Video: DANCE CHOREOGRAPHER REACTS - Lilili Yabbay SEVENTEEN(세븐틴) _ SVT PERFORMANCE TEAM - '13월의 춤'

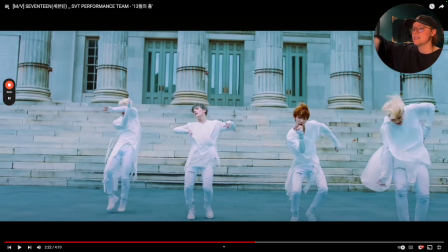(15:29)
I know they hit that a little bit earlier in the first chorus, but it's nice to see them kind of groove it out with more of this, not drunken perspective, but it does give this more instable but stable look. And that's why those types of grooves look really nice when interwoven with more structure.
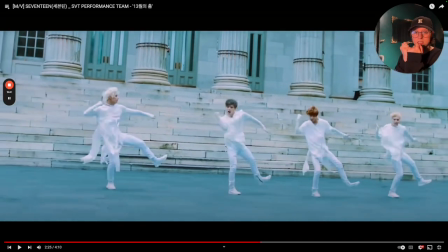(15:48)
I love, did you see him do this? Okay, sir, that was really nice. And he actually chose to bring it up more towards the second knuckle versus stopping it at the first. So like there's the main knuckle and then this knuckle and then this one. He brought it up to here versus here.
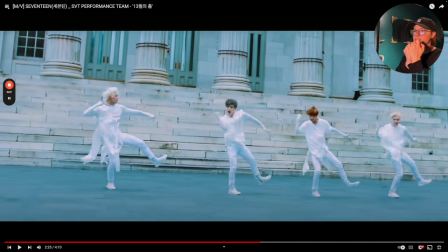(16:03)
And so that's actually pretty impressive because, and it makes sense though, because when you choose to make it bigger, now I'm trying to do it. It's been a long day today, but just being able to do that is really nice. And it was a great choice because he was further away from the camera.
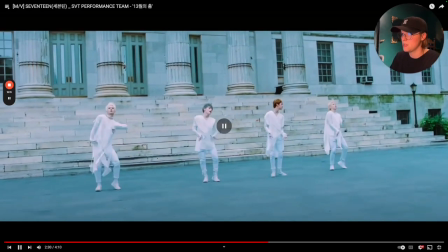(16:22)
That was much better that second time. But yeah, it was just, it's all in all, this whole sequence is really nice.
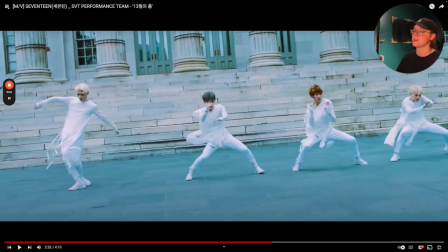(16:28)
Doo-doom, doo-doom, boom. And you're able to see the content way more clear than in the first course.
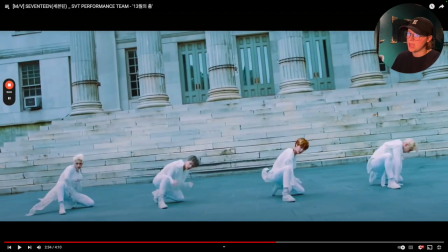(16:33)
That was good having one of them stay up and everybody drop down, because I'm assuming they would do this live as well.
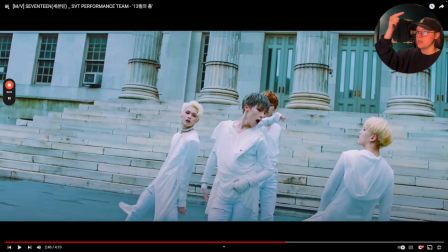(16:39)
Now this section, super fun having one of them respond, having a little heart, that was cute, but all of them responding to that, super cool.
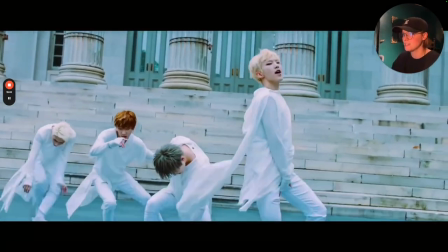(16:51)
He is feeling this. It's really what it feels like. He is feeling it here. Yep, and then having him do a little Michael there.
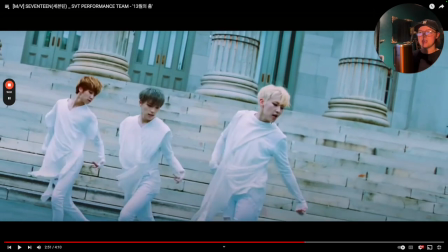(17:00)
We've already seen that earlier. He did the same kind of movement with his fingers like we've already seen.
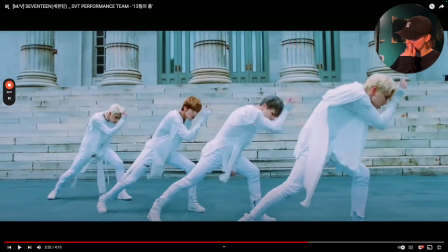(17:04)
So this is choreography we've already seen, but they changed up the camera work, the angle, here's the formation. So it really helps keep it fresh and captivating through the second course without having to overdo it with more complex choreo, especially if you're expected to do one take.
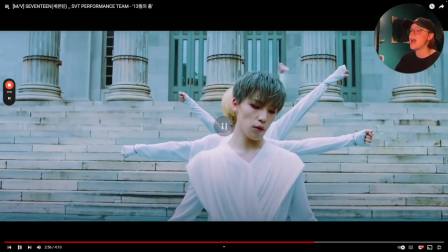(17:19)
It's really nice to see that here. This was cool. I love having one hand going significantly faster and then the other hand being nice and slow. It feels like more like a real-time clock, or like when you lift the casing on the back end of a clock, you normally see the gears or the things moving.
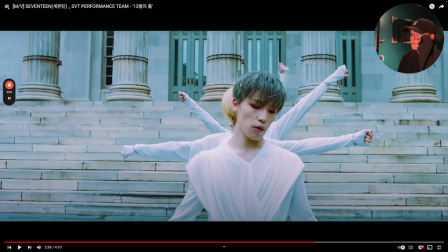(17:35)
It just feels, I don't know, it just, it feels like time is fast but slow, you know, but time's running out. It definitely is just a different way that you see people interpret a clock, and I really like that a lot.
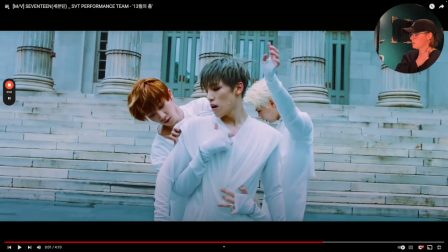(17:51)
And then they go da da da da da da da da. That was fun. Fun stuff.
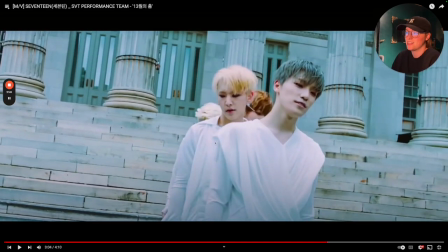(17:56)
He didn't really have to do anything. He just kind of stood there and reacted. What a great gig for me, you know?
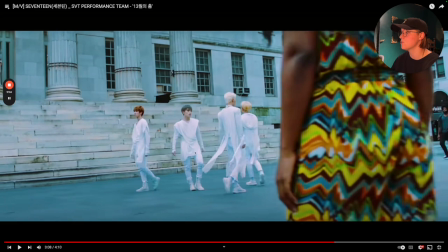(18:02)
I love this. They're walking around and then using the camera.
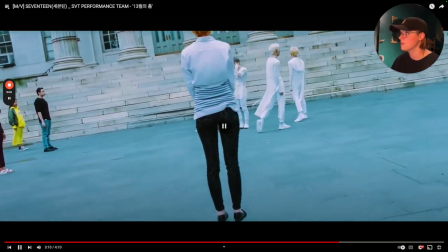(18:06)
Kudos to everybody being in the right place at the right time, because they have to make sure they're in the right place at the right time.
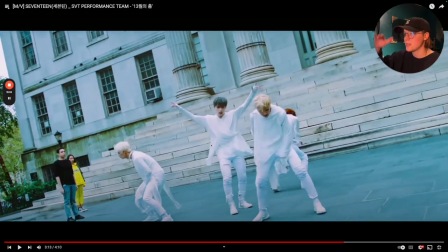(18:13)
So this is really cool to have this moment where he's still controlling them. Everybody is just standing.
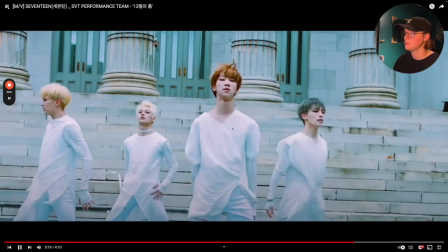(18:22)
Nice little ponies as they reset up into their different formation, the bleed through.
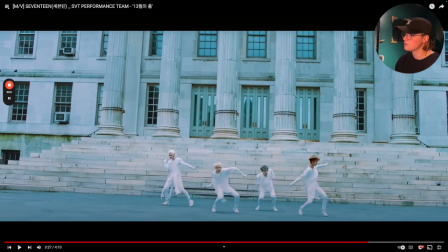(18:32)
Yeah, but if you notice here when they fan it out, you don't see those people anymore. Or at least they told these people to back off. I think my people in the back would probably stay there. But if you look though, when they're trying to do a zoom out, that's what makes it so captivating,
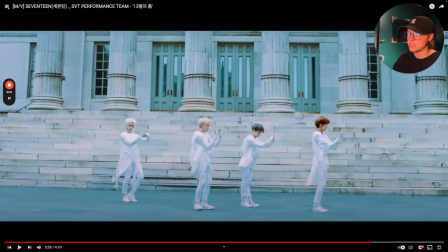(18:45)
is that people enter and exit in very interesting times, because normally you would be like, oh, are we about to see them again? No, they've disappeared. So it gives the appearance that it's a second cut, but it's not.
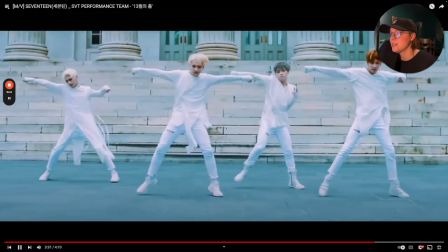(18:56)
And that's what I really like about this. It really kind of defies what you're used to seeing.
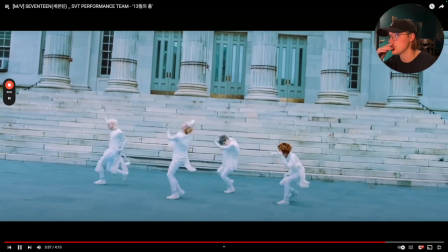(19:02)
And I like it because it is repeat choreo. That's one thing that we normally don't see from them as often, at least in,
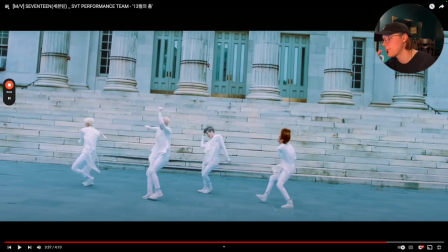(19:09)
we either see like more complex choreo, the ripples are slightly different, which, actually, now that I think about it, they are doing that, but because they're operating at 4 versus 13, it makes more sense why it's a bit harder to catch.
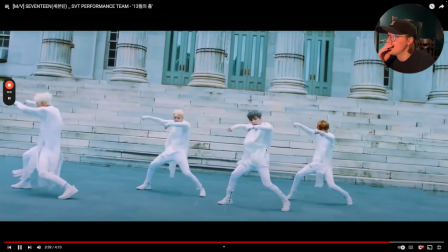(19:20)
So I do like it. They're trying to keep up with it.
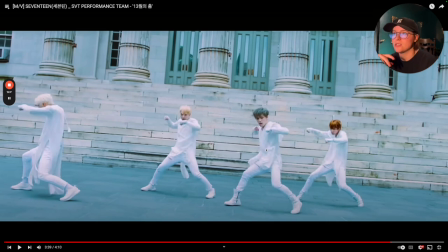(19:25)
They're enhancing the energy because we're nearing the end.